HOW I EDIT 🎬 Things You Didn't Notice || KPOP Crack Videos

So to recap this first way that I edit to RDN, I cut the whole video first,
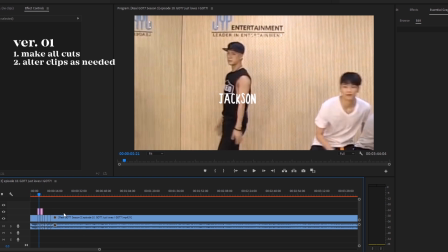745s
I go back in and I zoom in, speed up, do whatever for each clip if it needs it, and then I go back and I add titles for every one of those clips. The second way I do this is I do it one by one.
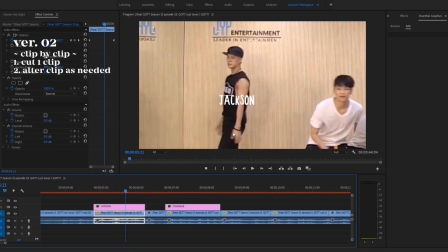757s
I usually cut a clip, then I zoom in, do whatever I need to it, then add the title, and then I move on. Doing that also helps me see things that I normally actually wouldn't have noticed.
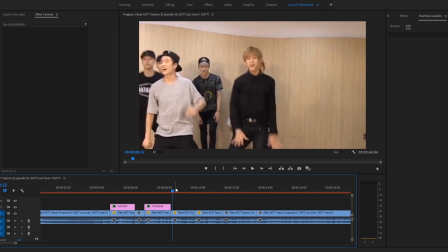767s
To spot the small things, I usually, it's hard to explain, but this is what I do, so I'm gonna mute this.
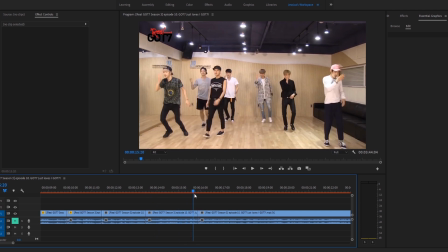773s
So we have this little section, obviously Jackson is center here, so that's who we notice, especially because he's being a little weird.
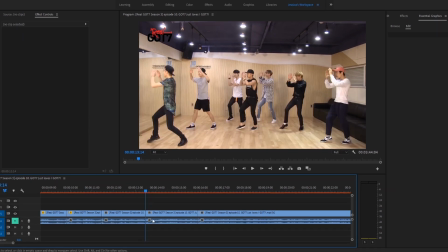780s
I have it only cut down to this section, but it really depends on how long I want the clip to be. Let's watch this clip. Okay, so here, obviously we notice Jackson, but going through this slowly, we see Yugyeom
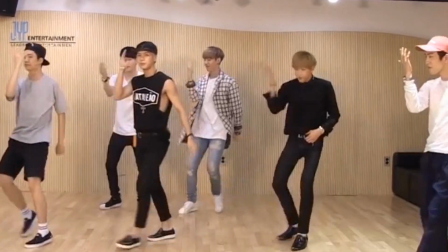797s
really exaggerating his neck there, and there's Youngjae smiling, and Jaebeom just...
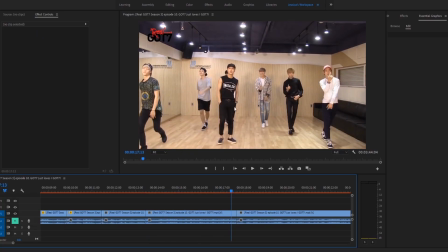805s
I would let this section play because of Jackson, and probably do something that focuses in on him,
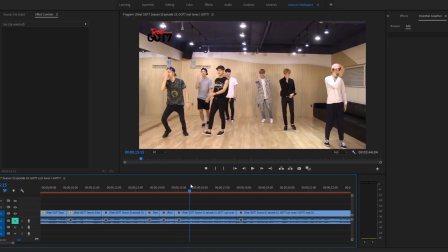811s
and then Yugyeom does the neck thing here, so I'm gonna cut this, and then there's JB, so those are the things I want to exaggerate.
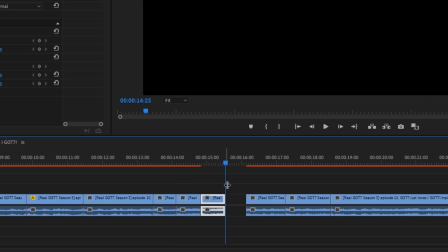818s
So now I'm going to copy and paste this clip. This one I want it to focus on Yugyeom.
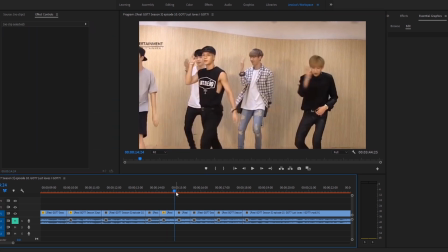825s
I'm just gonna do this really roughly, by the way. So now
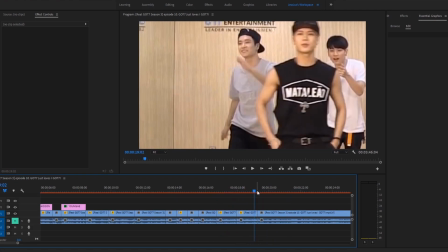830s
we have this. Another thing I also do is if I want to duplicate a clip like I just did now, I make sure that the end of the duplicate clip matches up with the next part of the video.
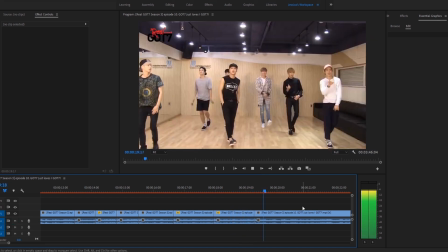843s
Okay, so this is what it looks like right now. What I don't want it to look like is this. So it's a little bit choppy, and I try to do small things like that to keep it clean and try to keep the quality of the video up.
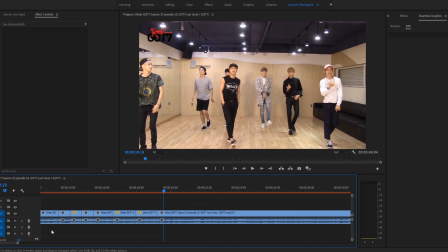858s
So I just go back and do that over and over again, and I try to make sure that I'm not just mentioning like the funny, silly things that they're doing, but also when they look nice, like freaking Jinyoung and Bambam here, like I would also probably zoom in on that, and then there's Mark.
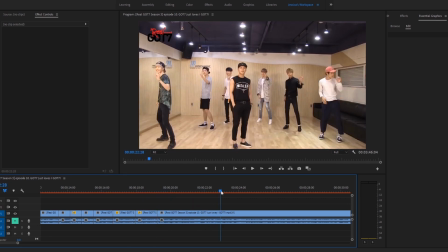871s
See, like there's a lot of small things if you just skim the video like this in editing, you're gonna notice a lot of things, especially if you're watching the same section over and over again.
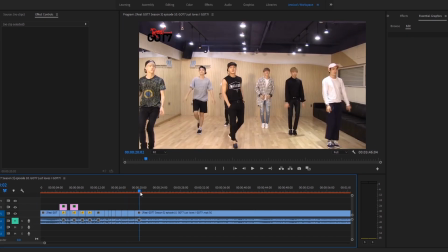880s
So I haven't watched this video video in forever, but I did notice quite some things.
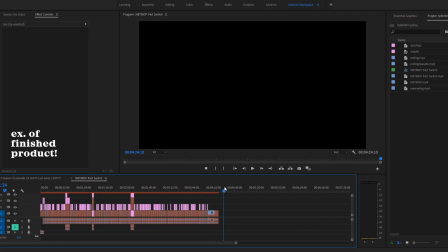885s
So this is my file for my things you didn't notice for the Not By The Moon dance practice part switch version. I don't have the file installed right now, but just so you guys can sort of see how a finished product looks, this is the file.
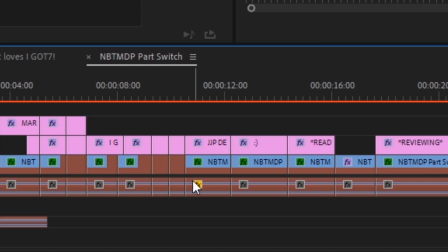898s
So there's the main clips, and the ones that have these little squares with effects in them are the ones that I zoomed in or slowed down,
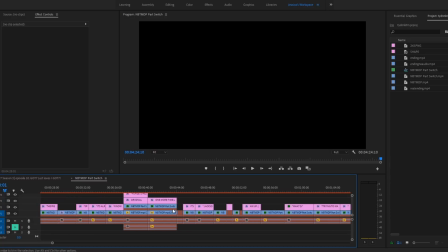905s
and all the pink ones are the text.
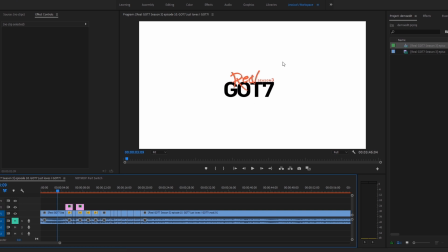907s
Another thing I usually do for the introduction, I try to put TYDN Daydreamer and I try to match up the fonts as closely as possible.
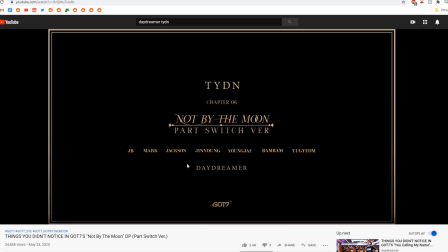915s
So for example here, for the Not By The Moon part switch version,
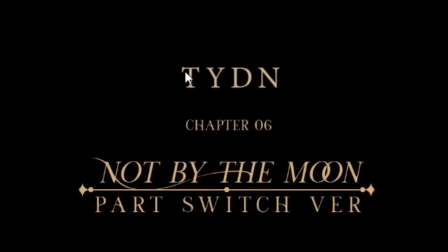919s
this section was the original one and then I just threw in TYDN and Daydreamer there and I tried to just match the font.
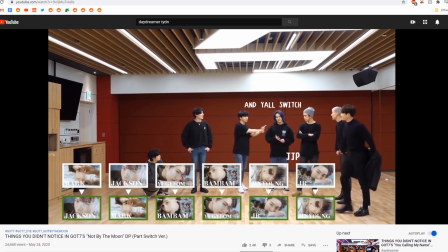925s
I try to do things like that too, just to once again up the quality a little bit. So yeah, that's my workflow and I hope it was helpful. Yay, we're back. Okay, thank you for watching all the way through. I really, really appreciate it. Please go check out my vlog channel. I've been keeping it pretty low key unless you follow me on social media, but yeah, I really am enjoying the content I'm editing there. So it would mean so, so much to me. And also, if you want more tips on editing, please go check out my How I Edit video on my vlog channel. I'm talking about it so much, but like in that video, I also explain tips for how I edit my more complex edits, like my Best of K-pop video and my FMVs. Thank you again for watching this video. I hope you all are doing well. I know times are pretty difficult right now, but we got this. I hope you have a wonderful rest of the day. I'll see you in the next video. Bye bye.